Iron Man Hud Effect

Today on Film Riot, the HitFilm team takes over the show, so enjoy.
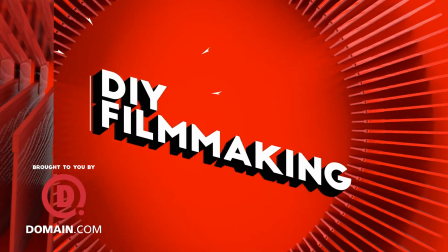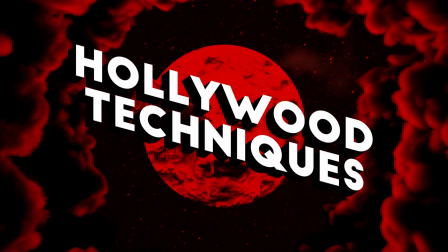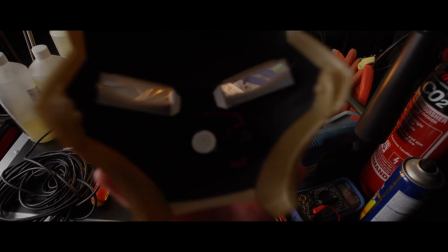16s Jarvis, you there? At your service, ma'am. Engage heads-up display.
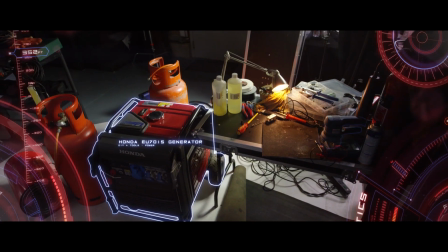21s Check. Import preferences from work interface. Will do, ma'am.
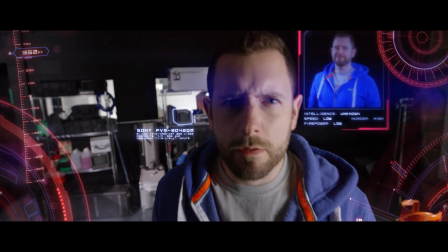28s All systems function normally. Alright, what do you say? I've indeed been uploaded, ma'am.
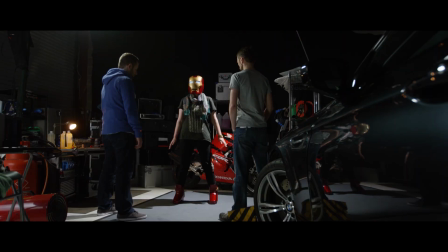34s We're online and ready. Beginning virtual walkthrough. What is she doing?
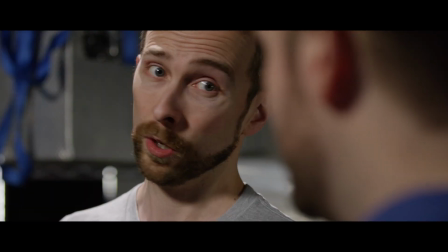41s Let's face it, this is not the worst thing we call her doing in the office.
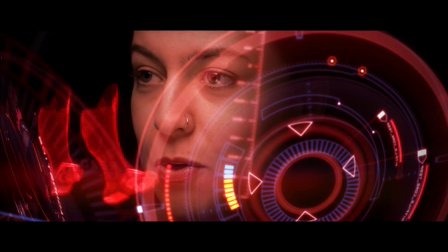46s Sometimes you gotta run before you can walk.
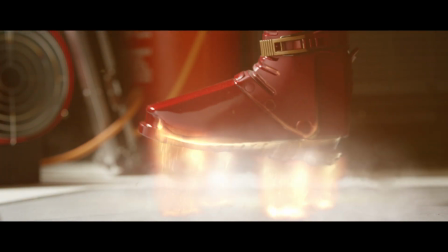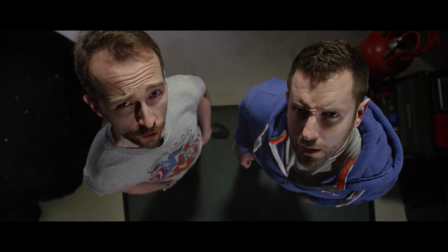55s How much do you think that helmet cost?
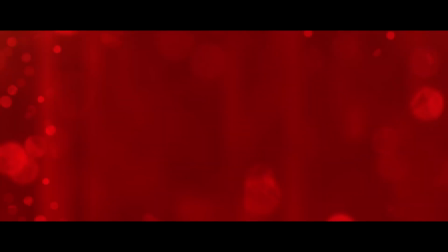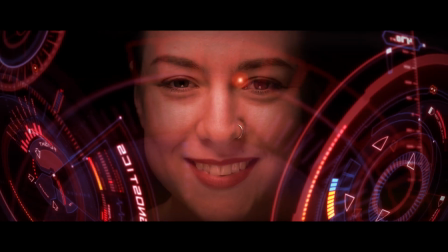63s Now beyond operational limits, ma'am.
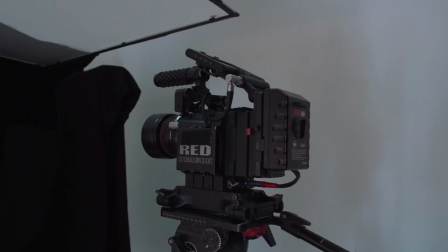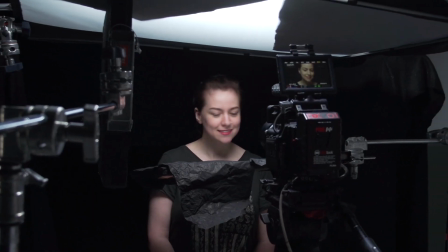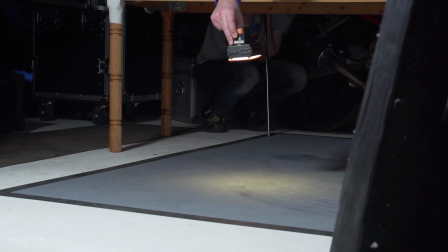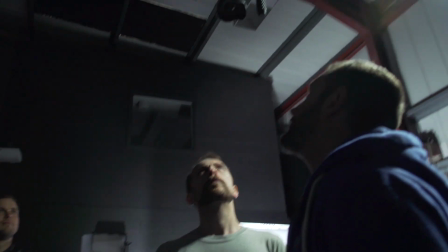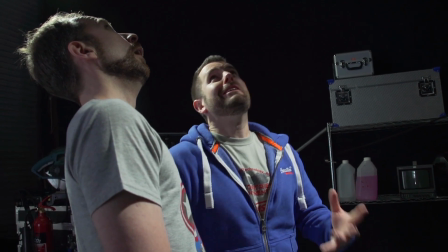88s Jeepers!
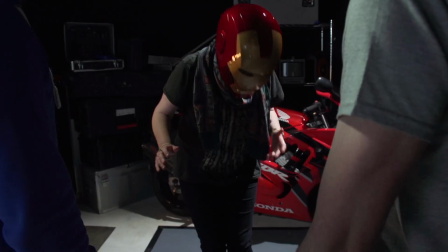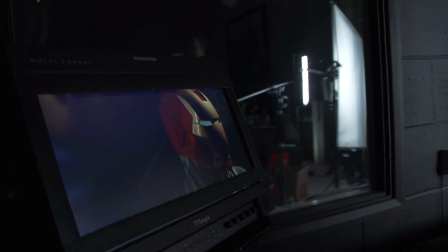Hi! The cool thing about making a HUD shot is that it's actually pretty simple to do. We're going to take you through how to shoot it and get amazing results in post without spending any money.
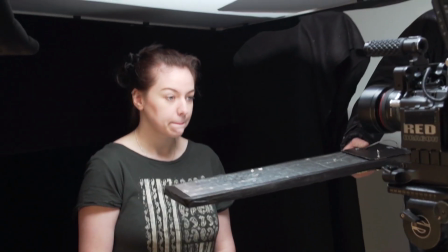108s
So in this case, Kirsty is standing on black, but you could shoot it against green screen if you want like the HUD elements to go behind the head or something like that.
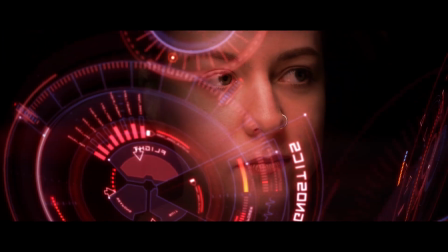115s
But if you're not doing that, and most of the time you don't need to, save yourself a lot of trouble in post and just shoot against black. You're going to want to spend some time setting up your camera and your lights because that's what's going to make this shot look authentic. Framing your shot and choosing the appropriate lens are really important for this shot. If you actually go back and look at all the different Iron Man Huds in the different movies, they're all different.
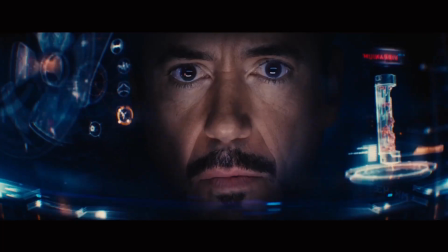133s
We've kind of based this on Age of Ultron.
Yeah, what's the vibranium for?
What you want to do is crop in really tight.
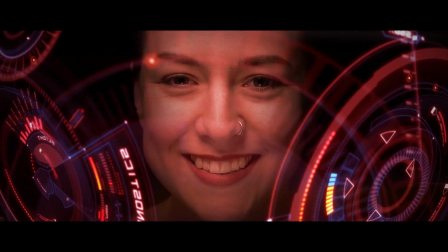139s
You're maybe going to chop off the top of the head, maybe the bottom of the chin, but this doesn't matter. You're really focusing in on the eyes and the mouth. The thing is, you can't just put your camera right in front of your actor. If you shoot on a wide lens and you move the camera in really close, you're going to exaggerate the size of everything.
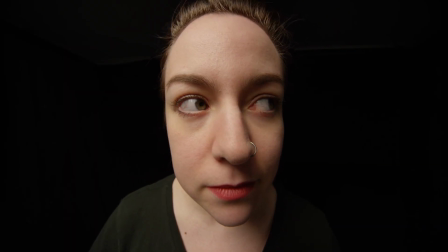155s
When you're actually watching Stark inside the suit, you don't really ever feel like you're going to get poked in the eye by his massive nose. This is because they're moving the camera back a bit. They're using a longer lens and zooming in.
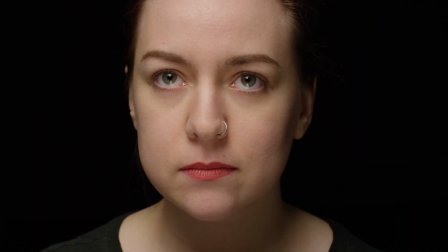164s
This flattens out the perspective, so the distance between, say, his ears and the tip of his nose looks much smaller. Next thing, you're going to want to focus on your lighting. In the films, they focus on the front of the face and everything else drops away to darkness. So the way we set up this shot was with a really bright light from above. There was then a diffuser and then a reflector below to take some of that light and shine it on the underside of Kirsty's face. We then concentrated on the eyes. What we did is we put two flags between the light and the diffuser to create a harder edge that would then reflect in the eyes and create that iconic V shape. You may have noticed in the final shot that it looks like my face is illuminated by the different colours in the HUD. That's because we did that in post.
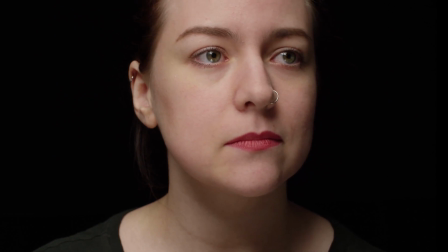201s
Here's Simon to tell you how. Hi, this is our starting point, Kirsty's face.
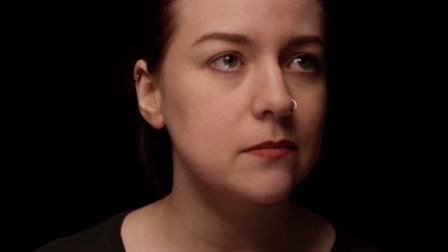206s
From here we colour correct to give it a warmer look,
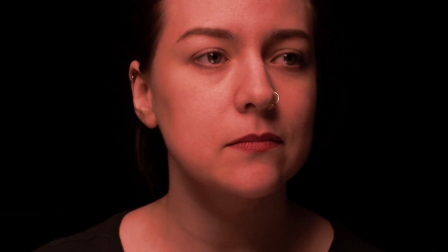209s
and then we go seriously hot with some curves tweaks before applying a tracked mask to darken down everything except her face.
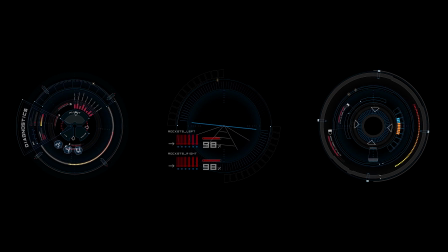216s
The HUD is created using a mixture of animated elements, which are then arranged into the HUD design that you see in the movies.
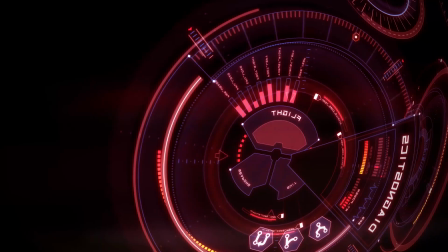223s
A whole bunch of grading is added to make it nice and glowy, and then it's composited back onto the face.
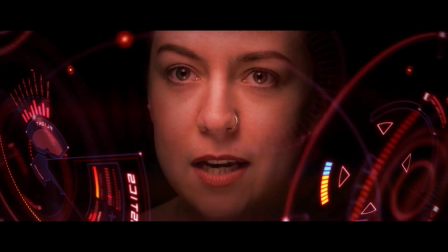230s
But for any of this to be possible, HitFilm first needs to work out the movement of Kirsty's face. And there's various different ways you can do this, some of them pretty complex. But it turns out that with this shot there are some unique characteristics that actually make it pretty easy.
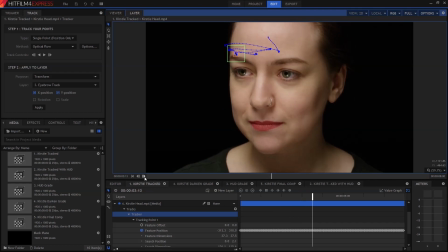244s
First up, I'll track the face movement in 2D.